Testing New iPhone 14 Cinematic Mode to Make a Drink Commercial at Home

I just woke up. Clearly a little bit under the weather, but everything's still on schedule for the shoot today. It's about 2 hours till, so we're gonna set up and then people will arrive and we'll start recording.
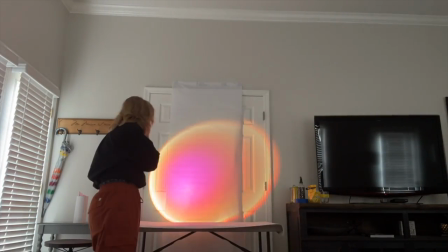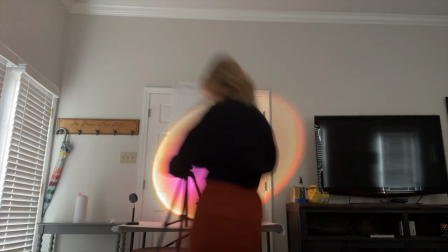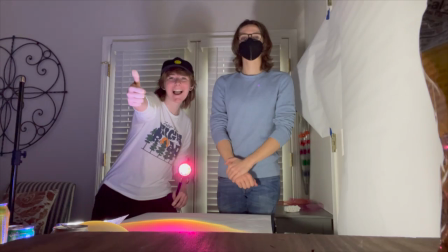Okay, so then everyone got here and we set up, we practiced lighting,
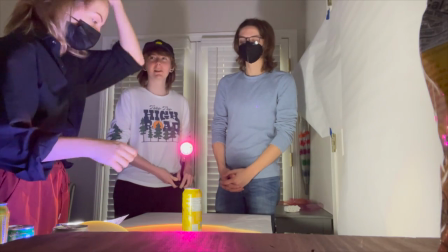we kind of talked through what I was looking for in the shoot, and
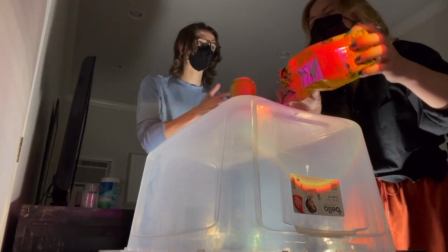my two friends came over to help. We were wearing masks because two of us had a cold.
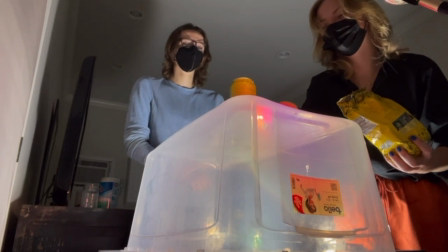Then we decided to set up and pour tea on this
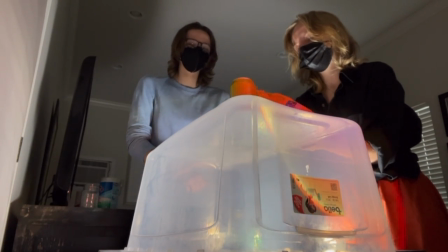clear thing to try and get like a background of sorts besides the lighting to make it more visually interesting.
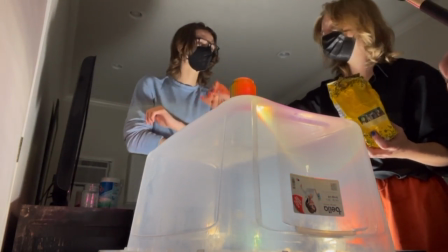We used Yerba Mate tea because I have it on hand as always.
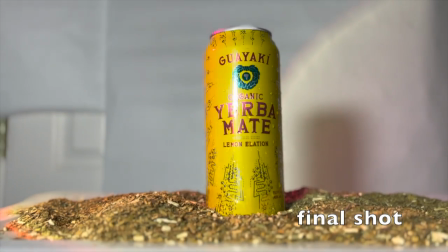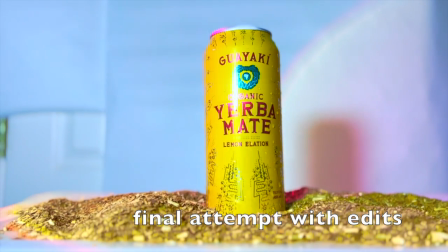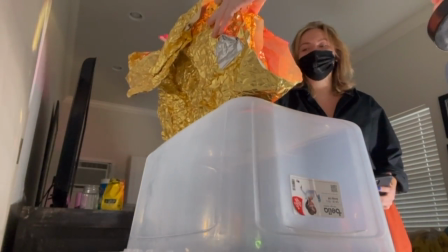I found gold foil and I thought it'd be a really cool element to incorporate with the colored lights and just the reflections of the yellow cans.
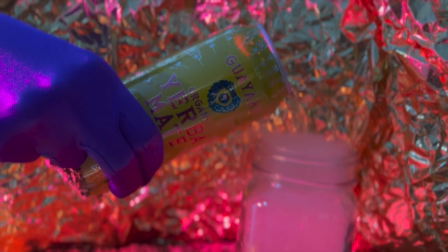And it turned out really cool and we got some pretty cool shots, some of which ended up in the final commercial.
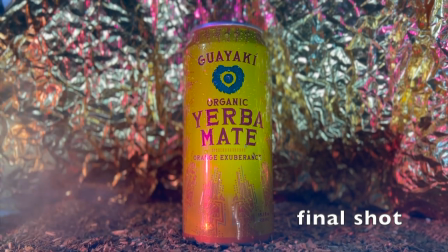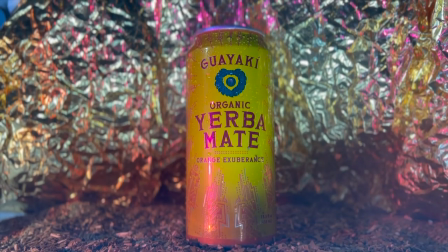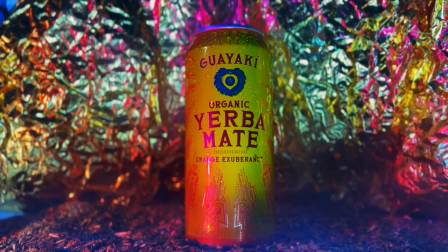Hi, so I'm editing and I realized I forgot to record an intro to the thing that you came here to see, the Yerba Mate commercial. Anyways, so here it is. Hope you enjoy. Action!
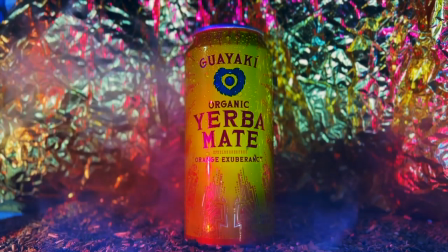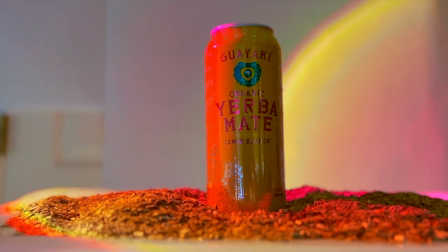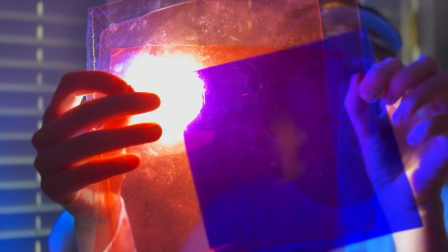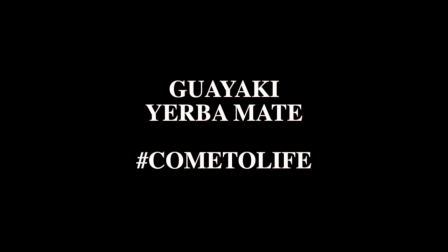Okay, so my takeaways, I'm proud of the project, I'm happy with the work that I did with the people who were able to help me, though it's not exactly what I was hoping. I was hoping for a commercial mostly made of shots that were like the type of the first two in the clip, because they look more refined and like edited, versus like what I normally fall to, which is like a handheld on-the-go style and like capturing people as you work. But overall I think it was pretty good and I ended up posting it on my Instagram. Follow my Instagram. And the company really liked it, and so yeah, I think it did pretty well. Bye!